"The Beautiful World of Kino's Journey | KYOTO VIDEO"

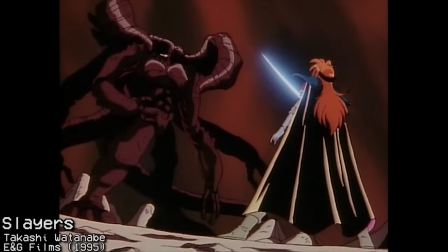8:16 The first success on that front was the monster known as Slayers in the 90s, but producers still saw that as a fluke,
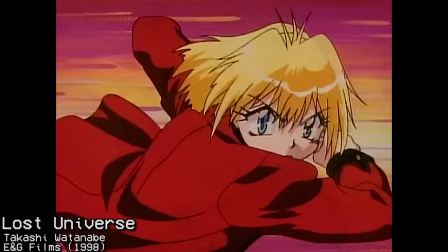8:23 especially once an adaptation of a different Kansaka of light novel flopped outright.
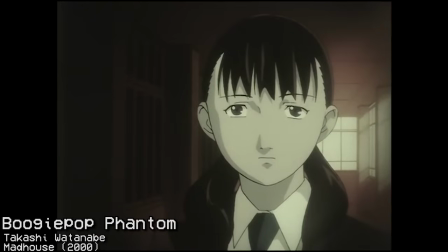8:28 It's not until the winter of 2000, with the success of the 12-episode Boogie Pop Phantom anime, that producers begin to warm up to the idea.
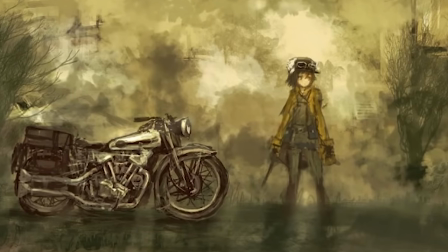8:36 But they still had to start slow. No investing for big, huge franchise juggernauts just yet.
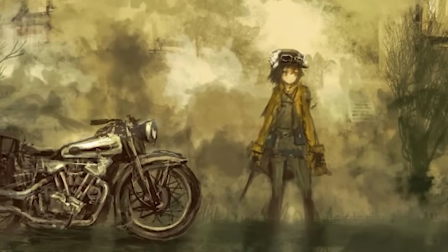8:42 Light novel adaptations were going to be small, single-core anime for popular, but still low-key stories.
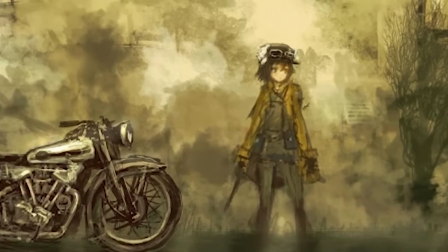8:48 Kino's journey fit the bill.
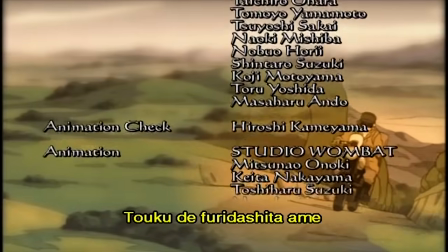8:50 The anime's production would be done by ACGT, with subcontractor studio, Studio Wombat acting as the primary animation partner.
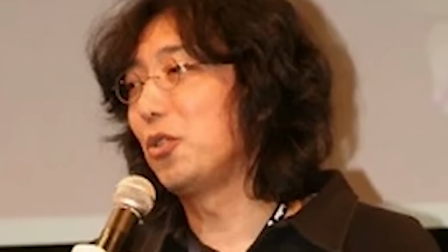8:59 But the real winner for this anime was the person picked to direct it, Ryotaro Nakamura.
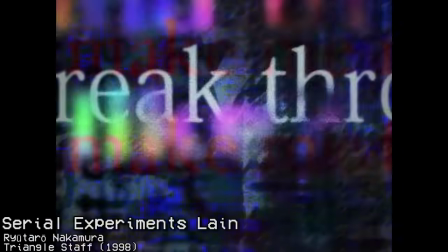9:04 A Madhouse veteran who joined the industry in the 70s,
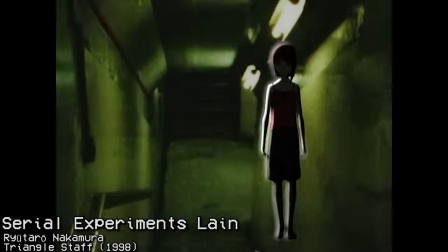9:07 Nakamura was coming off one of the biggest successes of his career with 1998's Serial Experiments Lane.
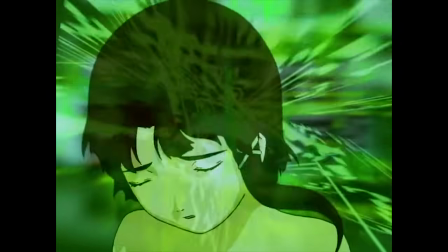9:14 A landmark anime for both storytelling and technology with how Nakamura and his team used computer imagery
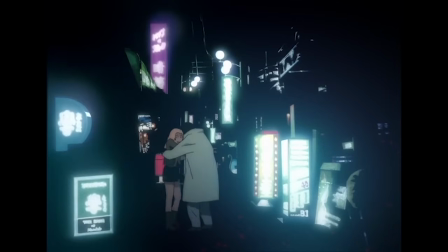9:20 in concert with hand-painted cells to produce affecting and unsettling imagery for a science fiction classic.
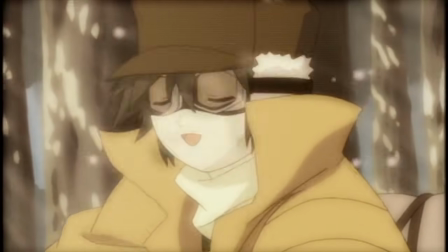9:27 He was, in essence, perfect for bringing Siksawa's beautiful world to life.
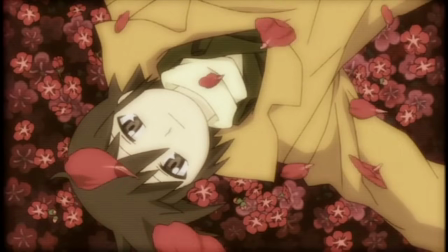9:32 How did he do?
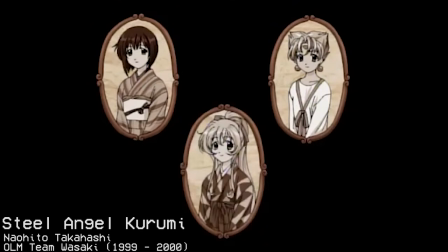9:37 One of the big reasons people say it is hard to go back to anime made in the early 2000s
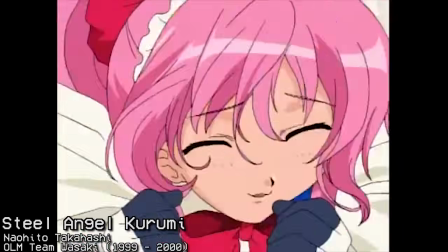9:43 is because the transition from Cell to digital animation was bumpy.
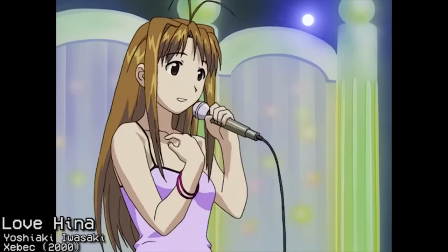9:48 A lot of animators who spent most of their lives training for one tool sets immediately Hadley had to switch horses mid-race, and it really showed in some of the final products.
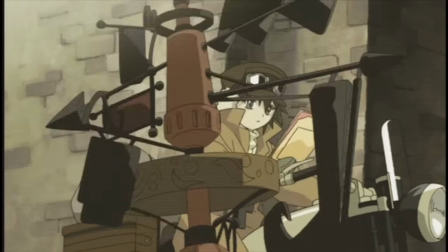9:57 But some, like Nakamura and his team, took to the new computerized tools like Ducks to Water and used the tools to their fullest potential.
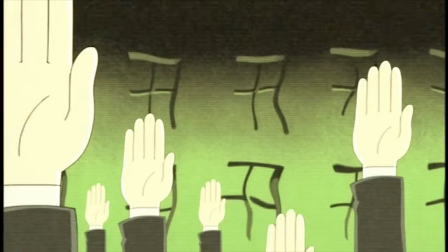10:06 This is what you really notice with how he does the direction for Kino's journey.
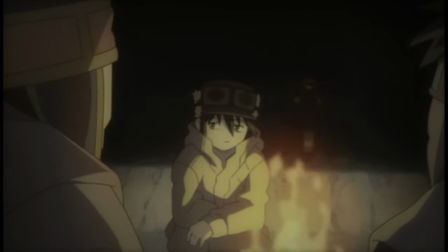10:10 There's the way he and his team utilized color filters, a technique that was perfected and lame.
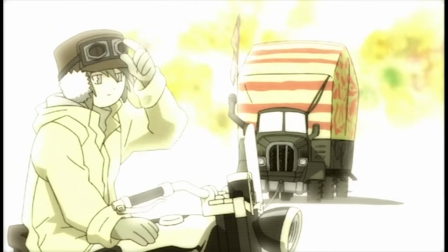10:15 It can allow for so much subtle tweaking of a scene's atmosphere ranging from bright and optimistic, to spartan and grey, to blue and melancholy.
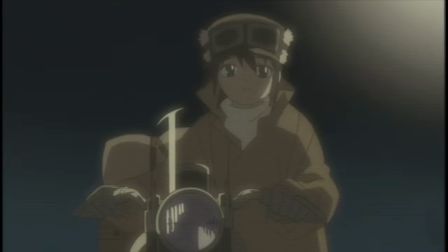10:24 On top of that, there's those scanlines I'm sure many of you have noticed by now.
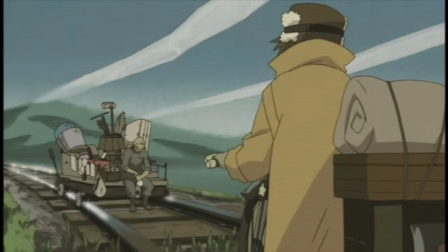10:29 The intent is to create an old-timey effect with the scanlines like you're watching it from an old cathode ray tube television screen,
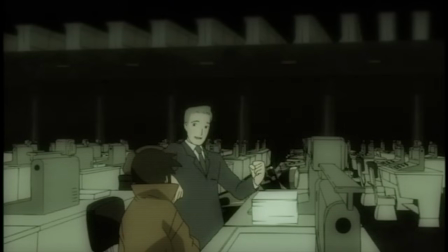10:36 a technology that falls in line with the level of technological advancement of the world itself.
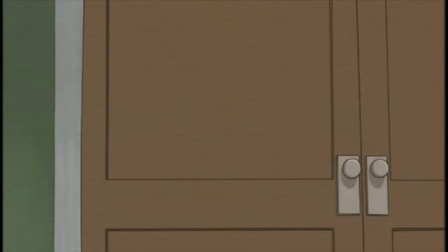10:41 It appears to be a broadcast feed from the universe of Kino's Journey. The design work employed in Kino's Journey is intentionally very basic.
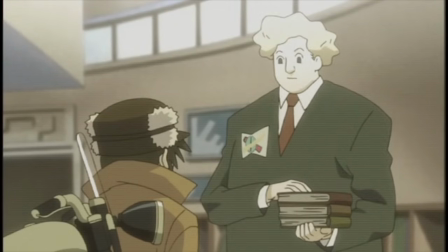10:50 Characters and settings are mostly kept to simple, recognizable shapes and edges, even the ones with elaborate design schemes.
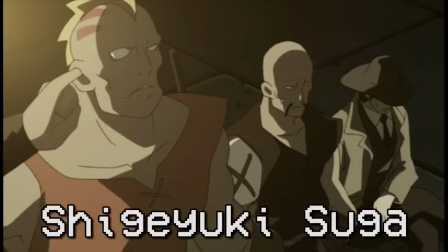10:57 But it helps make them more memorable thanks to character designer Shige Yugi Suga and art director Masa Yoshibano.
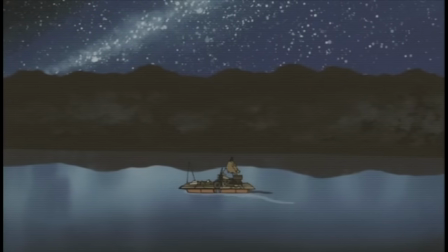11:03 There's beauty in their simplicity, and it also helps make the world feel more like a fantasy world.
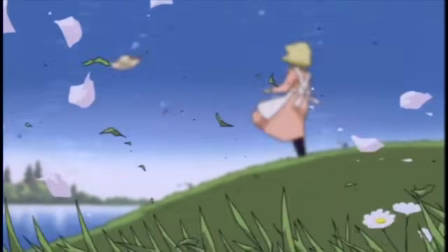11:09 The animation as a whole feels very artistically driven, if that makes sense.
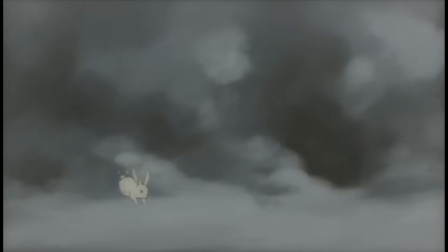11:13 Nakamura is bringing Siksawa's text to life by making it as visually captivating as possible, even in the moments of gritty, unflinching realism.
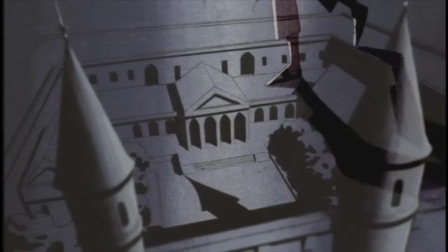11:26 In pursuit of this mission, he's not afraid to switch up the anime's stylings,
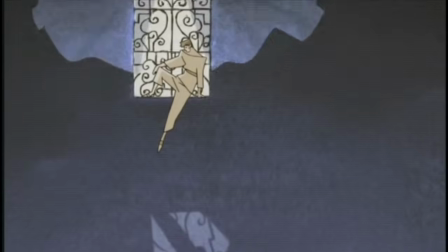11:30 like how the legend of a sad epic poem is relayed to us through a flashback design like illustrations in a fantasy storybook.
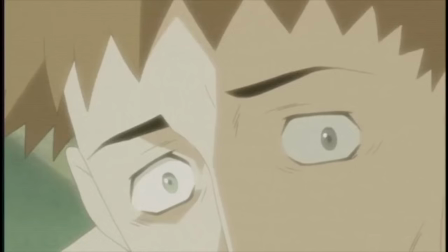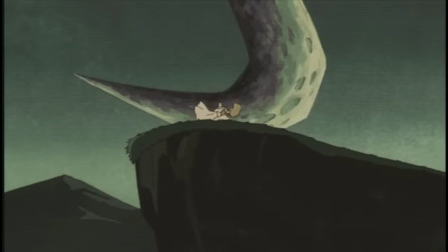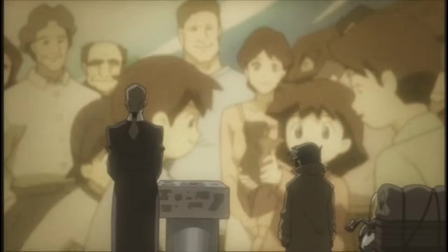11:48 Or how an old woman telling Kino how her entire family was killed in a forever war is presented like a series of distorted home movies.
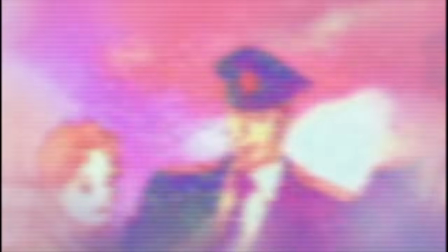11:57 Sotos, my second child, went first and was killed. The next day, Datos stepped on a landmine.
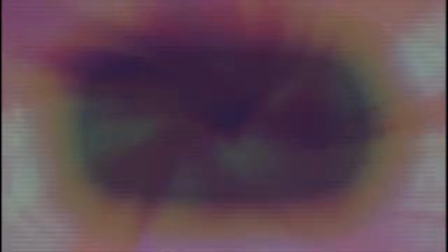12:04 Then Utos, my eldest son, was killed by friendly fire.
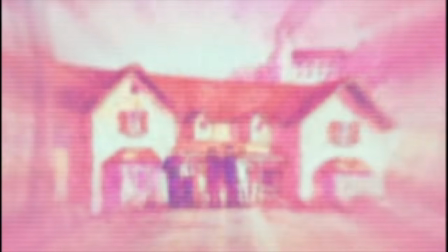12:09 My youngest and last child, Yotos, left promising to return alive. He did not keep that promise.
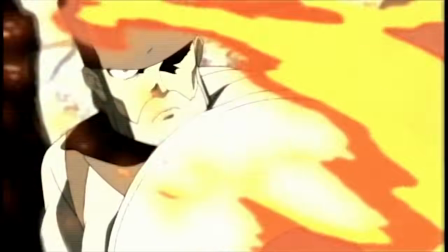12:17 And if you're afraid that the concept of Kino's Journey sounds boring to you, don't worry.